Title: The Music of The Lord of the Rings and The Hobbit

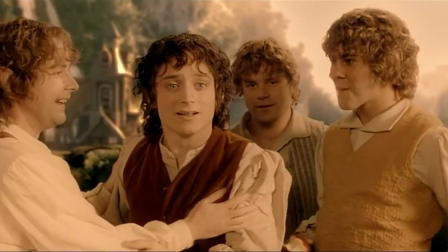488s
Doug Adams describes the Rivendell motif as containing a wonderful tone of opulence and stating that it's welcoming, open and gives a sense of age.
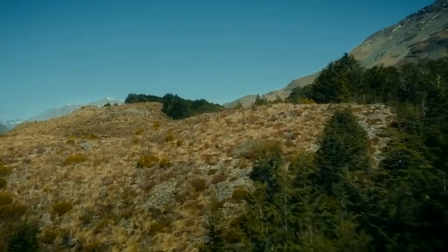497s
The final example of how Shaw assists the audience in grasping the magnitude of Middle-earth is the use of what will be coined landscape montages.
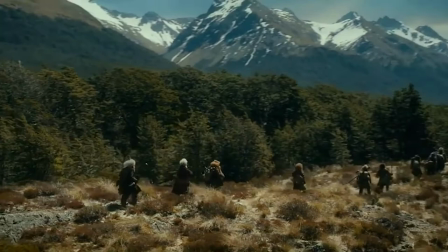506s
In each of the films there is one moment where there is no dialogue, no close-up characters in the shot, but a soaring panning sweep across the Middle-earth landscape.
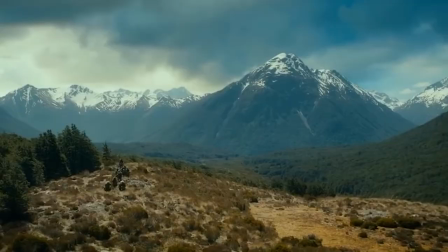515s
These landscape montages not only help us to embrace the grandeur of Middle-earth, but also provide Shaw with a rare opportunity to dominate the film aesthetic.
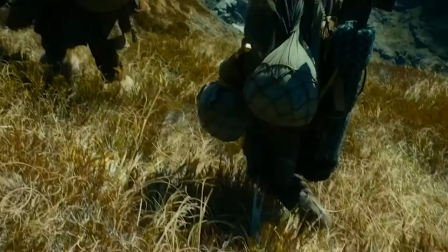523s
It's rare that music takes a real foregrounded position in Hollywood cinema, but in these landscape montages he has the opportunity to do so.
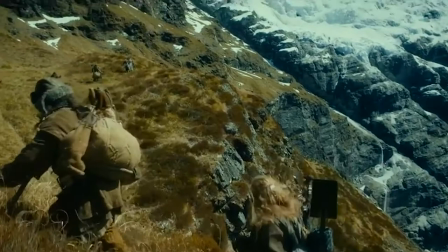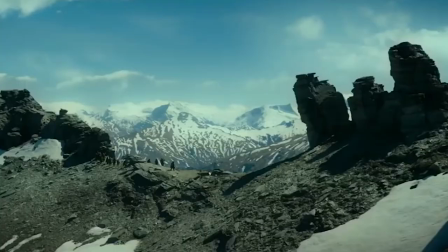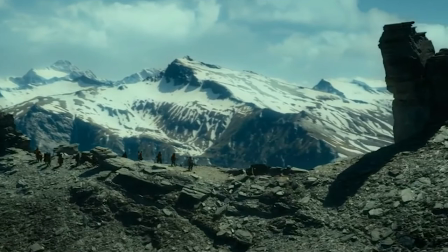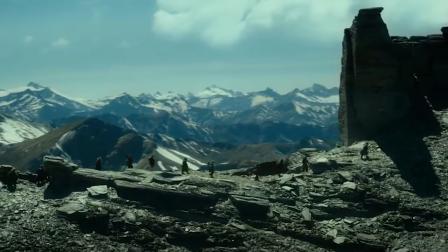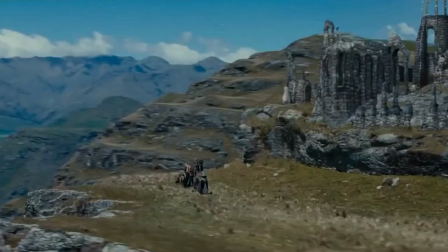564s
Film music has many functions, but the montage function is used,
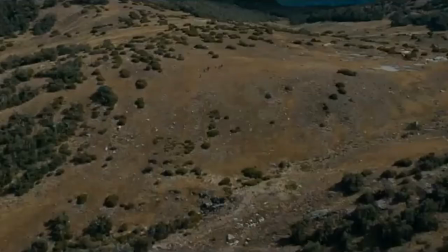567s
as well as highlighting the landscapes of Middle-earth to create the illusion that significant time or distance has passed.
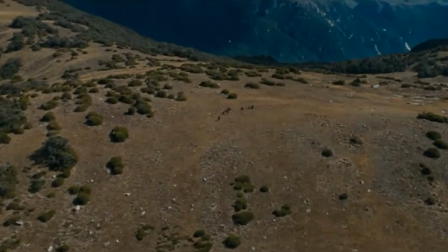574s
It's a clever use of cinematography by Jackson who can progress the narrative while also
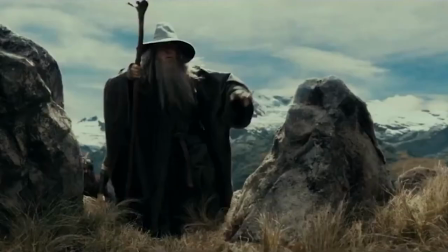578s
highlighting some of the spectacular New Zealand-based Middle-earth landscapes in which the trilogies are set.
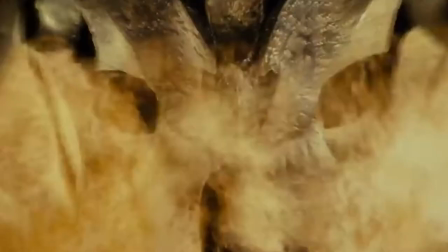585s
The final point in today's video will be to look at some of the music to denote an evil character or object,
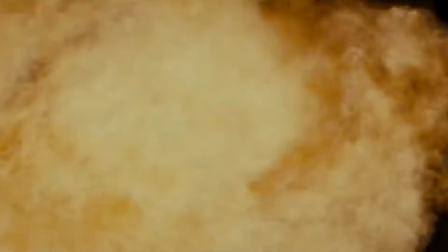590s
and in particular how an ever-so-simple passage of music can instantly come to denote terror and fear within an audience.
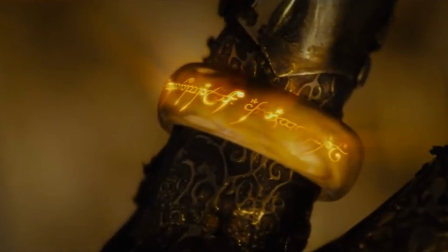597s
The descending third motif denotes anything from Sauron himself, who is yet to take physical form even by the end of the trilogies,
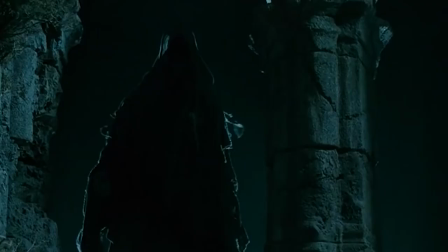605s
to his nine Ringwraith followers who seek nothing but the Ring and pursue Frodo to the very end of his quest.
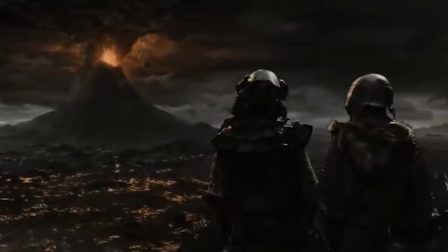612s
The motif also signifies the land of Mordor. It first appears in the Lord of the Rings series and is often complemented with a terrifying harsh brass melody.
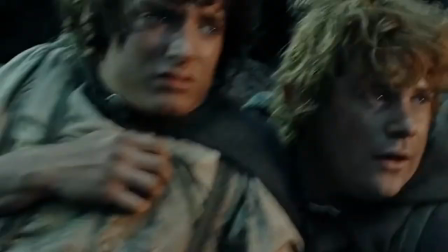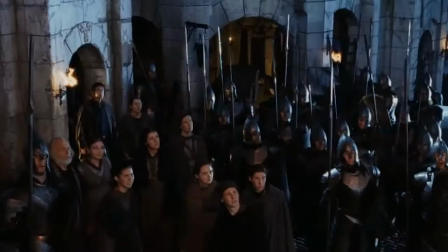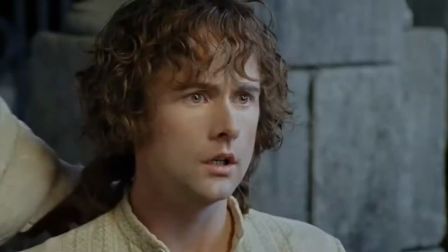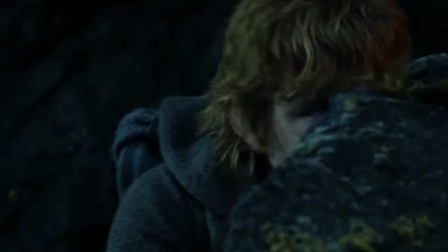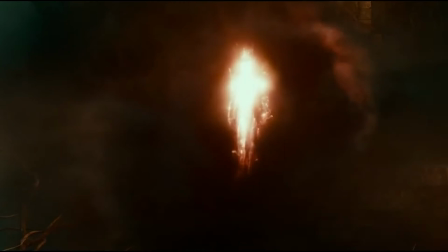653s
The descending third motif forges yet another strong link between the two trilogies.
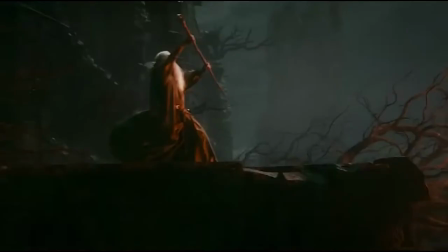658s
When Gandalf first meets Sauron during the second Hobbit film, we hear the same ominous pounding descending passage.
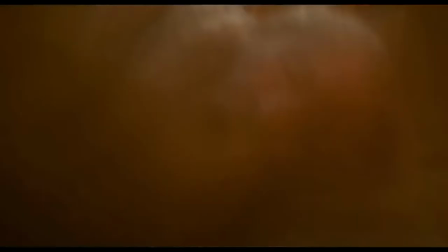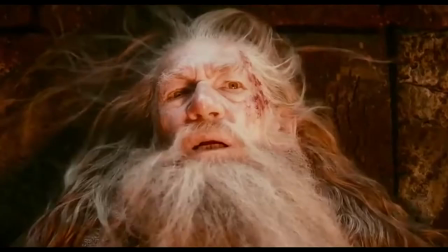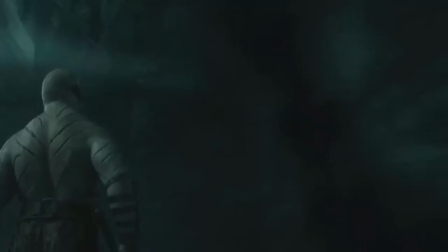675s
In the Hobbit films, we have a new antagonist as well as Smaug the dragon.
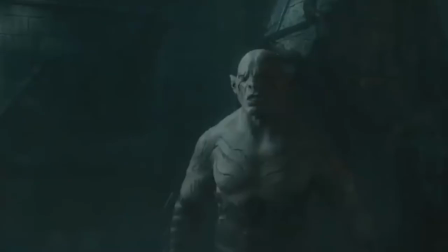680s
The large orc Azok pursues Bilbo and his dwarvish company, seeking revenge on their leader Thorin Oakenshield.
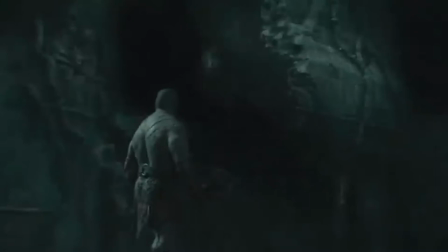686s
Notice how the same descending motif is used to depict the enemy, but is slightly altered by a falling semitone at the end to create a new variation.
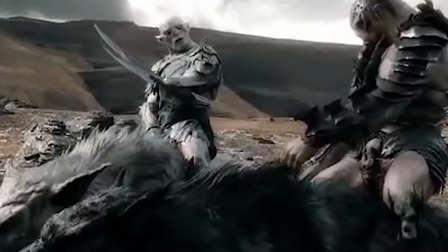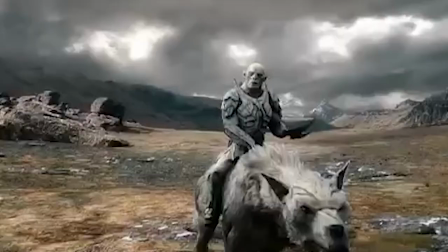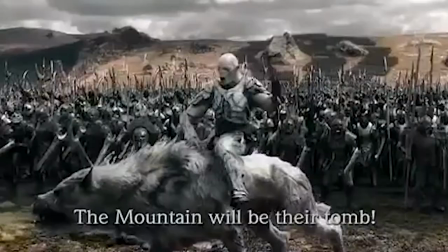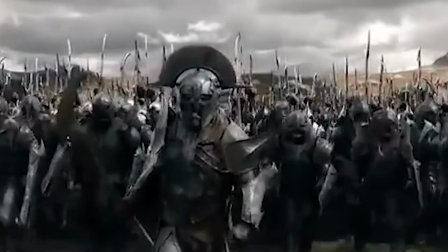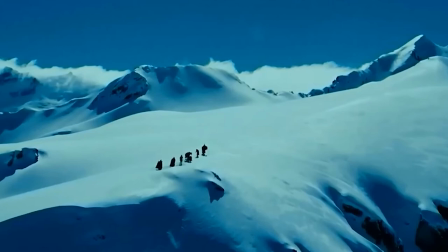717s
While we haven't even touched the surface in this video on the complexity of Shaw's music for the five films,
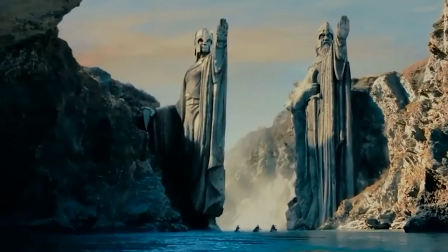722s
we have discovered the importance of a compelling musical theme or leitmotif to draw the audience
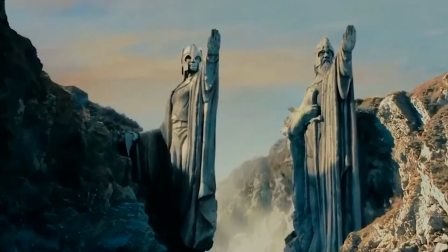727s
into the fantasy world in which Tolkien and then Jackson have created for us.